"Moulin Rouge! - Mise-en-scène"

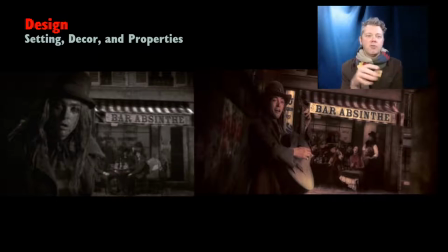27:55 And I think it's really cool how at the beginning of the movie, when the camera moves to the streets of Montmartre, and we see it initially through the despair of Christian,
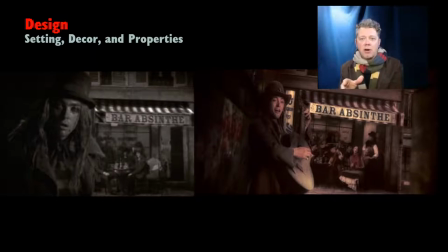28:10 through the eyes of despair, we see the absinthe bar and this absinthe addict, and he's a wreck. And then we get to go back in time when Christian first showed up in Paris
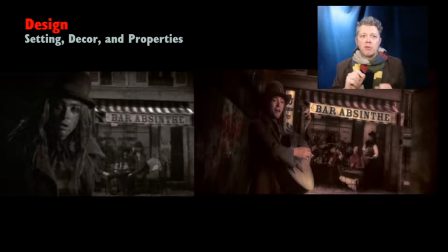28:24 and see it through the rose-colored glasses of Christian pre-despair. And the difference right there, right, that we can see with how color matters,
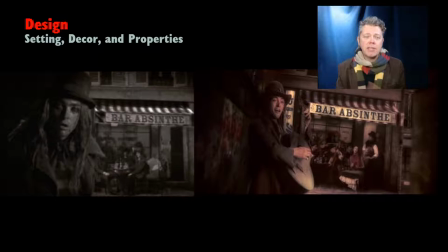28:38 the way that the actor's outfit is either, you know, sort of distressed or neat. the way that people hold themselves within those costumes, right? This is all part of mise-en-scene.
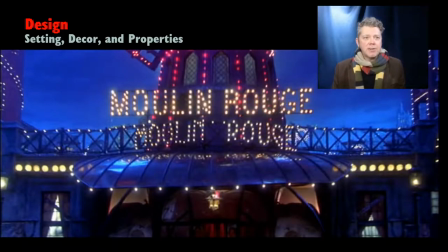28:54 The Moulin Rouge itself, this glittering diamond, this beautiful place, there's just an opulence about the way that they have it lit up. Feels like Christmas, feels like a holiday parade.
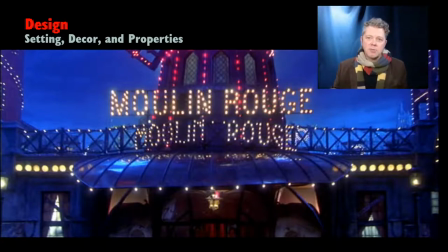29:11 And Baz Luhrmann said to the people who were doing the production design for the film that he wanted a world where breaking into song would make sense and he said i don't want artificial reality i want real artificiality now i don't really know that that makes a huge difference when you do those
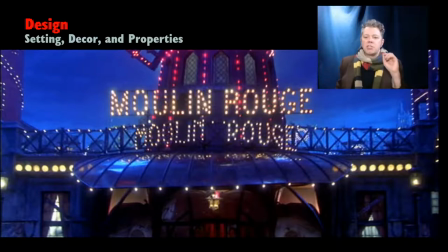29:29 kind of word plays but the idea that that lerman wanted to create a world where breaking into song would make sense informs why the moulin rouge looks so fake because we look at this and we say, I know that's not a real place. I know that that's a set. In fact, it's a miniature set. It's a very tiny set.
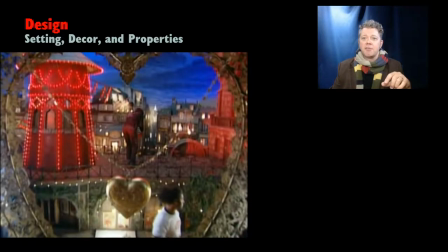29:51 There's a really great photo of Ewan McGregor sitting next to it if you Google production design for Moulin Rouge. But here I have an image where we can see just how tiny some of these sets are and that they were using forced perspective to give the impression of
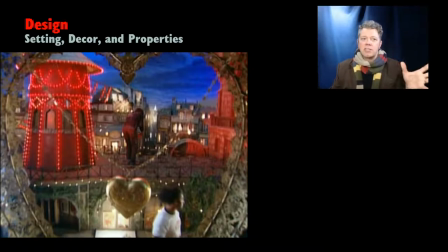30:10 greater size but the movie is never at great pains to make you think
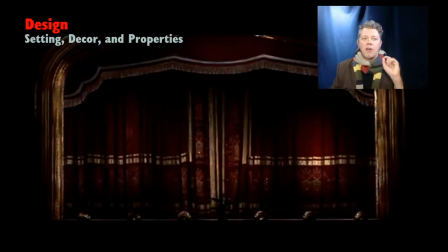30:15 this is all real from the very moment the film starts it announces its artificiality of setting decor properties etc with the opening of a red curtain that it's as though lerman saying everything
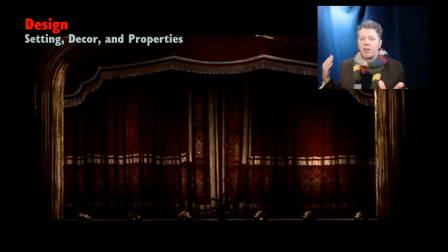30:34 that follows is a fiction everything that's fought that follows is staged none of this is real when this movie begins with curtains opening and the 20th century fox uh fanfare being
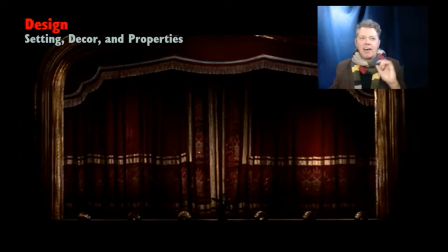30:49 shown on that stage i think that it's it's a signal that there's a there's a level of artificiality here and that this film is unabashed about it something that zach snyder
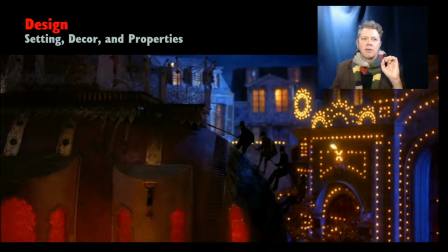31:02 would mimic in the film Sucker Punch. He opens the movie with the same sort of the curtains opening upon a stage to highlight the artificiality there as well.
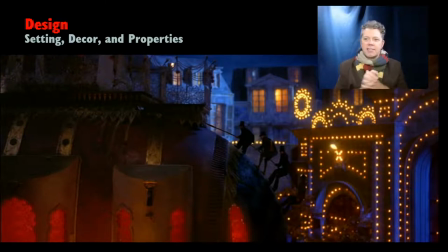31:15 Here we have Toulouse-Lautrec, Satie, and their companions climbing up the side of the elephant. And this is one of those places where, you know, it feels like a Wes Anderson movie in some ways. Wes Anderson is famous for not worrying too much about making the fantastical
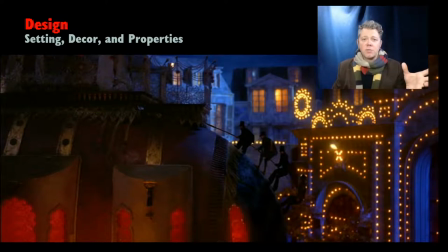31:33 elements or the extreme elements of his movies photorealistic. And we should know that photorealistic special effects are primarily a Western convention.
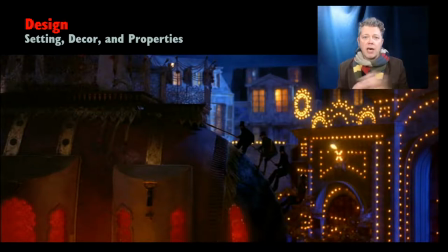31:48 Now, that's been ported to other film industries. China is certainly trying harder and harder to keep up with the Joneses insofar as special effects go. Bollywood isn't.